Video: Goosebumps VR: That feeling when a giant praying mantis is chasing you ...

Goosebumps VR project came around through MPC already being on the film itself working on the VFX for Rob Lederman and Sony.
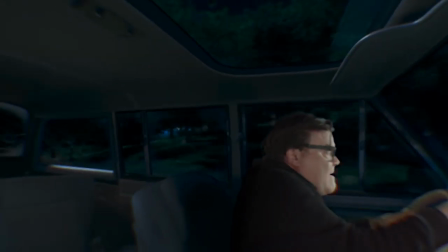0:13 The idea was always Jack Black in the car with the scene being recreated from the films. What was really coming up first was how would you approach putting Jack inside this 3D environment.
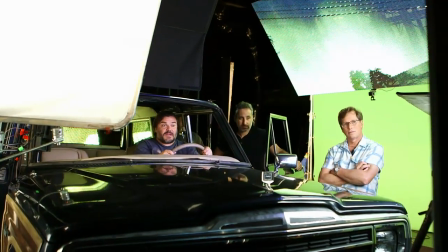0:26 The first thought was to maybe put a GoPro camera rig in the car in the correct position but we decided we'd go the other way
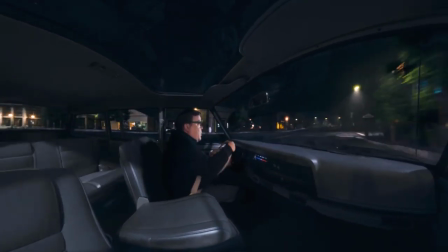0:34 and we treat Jack Black as an element that as a slice that we put inside of a 3d environment but it meant that we couldn't break frame we
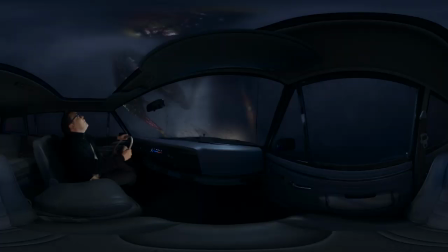0:43 couldn't have his arms stretching out and so there were some technicalities and so having him at a wheel of a car
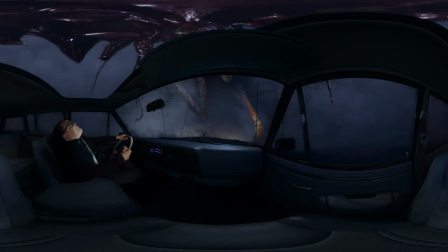0:50 is perfect because he's in a fairly stationary position performing to you as a passenger. One of the challenges of shooting Jack inside that car is feeling like you're sitting next to him.
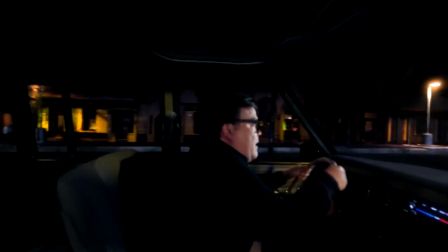1:05 Being too close to anything in 3D in stereoscopic rigs is really really really bad.
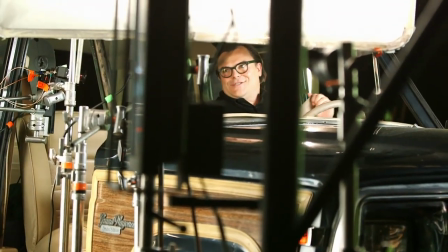1:11 The common interocular is 6.5 centimeters however when we got back to the studio we decided to change the distance just for comfort factor.
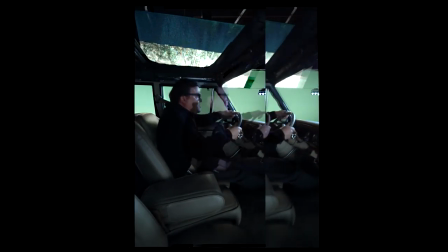1:20 That's actually where Ocula came in and we were able to invent a camera in between those two primary cameras and create the correct interocular distance inside the CG scene.
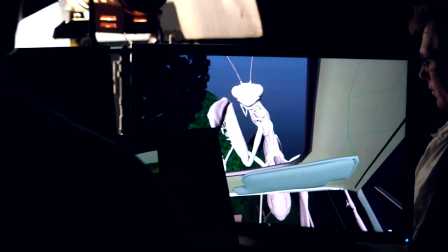1:33 Lighting is another part of this in terms of using the CG previs that we had
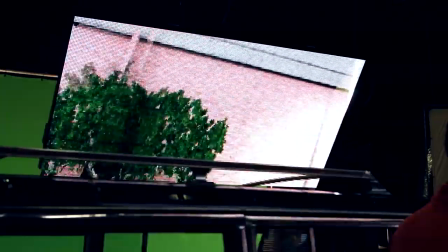1:38 on LED screens around the real car that we had Jack in so that he had something to perform with. You know in the ideal world the things you planned for on set would go as you plan them.
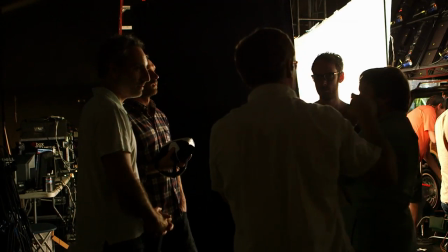1:50 Realistically Basically though, Jack is his own creative force. The director and Jack were working out a lot of the lines on the set that day,
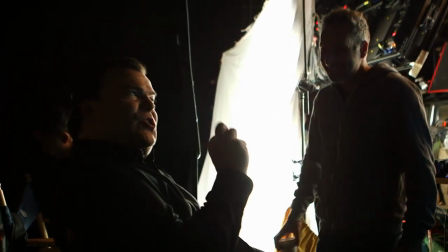1:58 so a lot of the previs that we worked on didn't really line up anymore to what we had created. We had to react and make our piece fit into what they were saying, and I think using that, we used our CG version of Jack Black to run through our lighting scene,
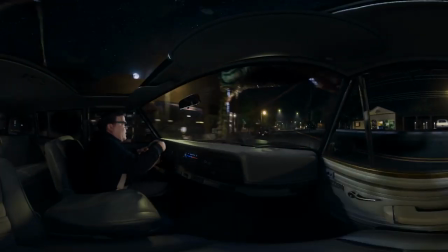2:17 and inside of we were able to light him and add that element back into comp to make him feel like he's more integrated in the scene. We were able to use Nuke Studio to conform our entire piece and review it inside the DK2 headset. I think it was instrumental for being able to see what we were actually working on.
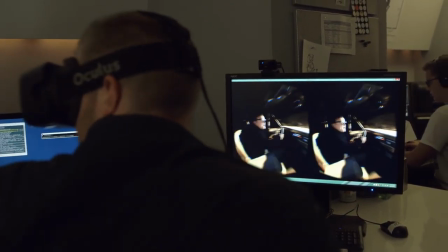2:35 The round trip to send something to the Gear VR and review it was too long and actually being able to see that inside of the DK2 on the Nuke Studio is essential.
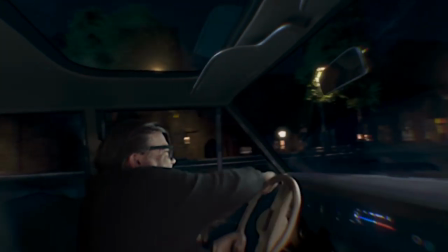2:47 What's really exciting about the tools that I see coming from the Foundry is Kara's taken tools that are typically very very complex and made them much simpler and much faster. We're creating VR because it's a medium shift. It's as simple as that.
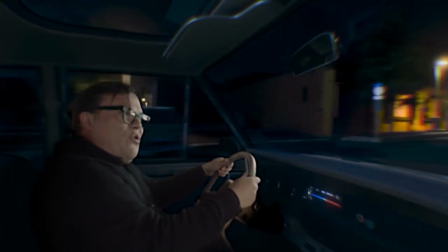3:04 It's a door opener for new content, a new a new wave of content so I don't know why we wouldn't want to be involved in that.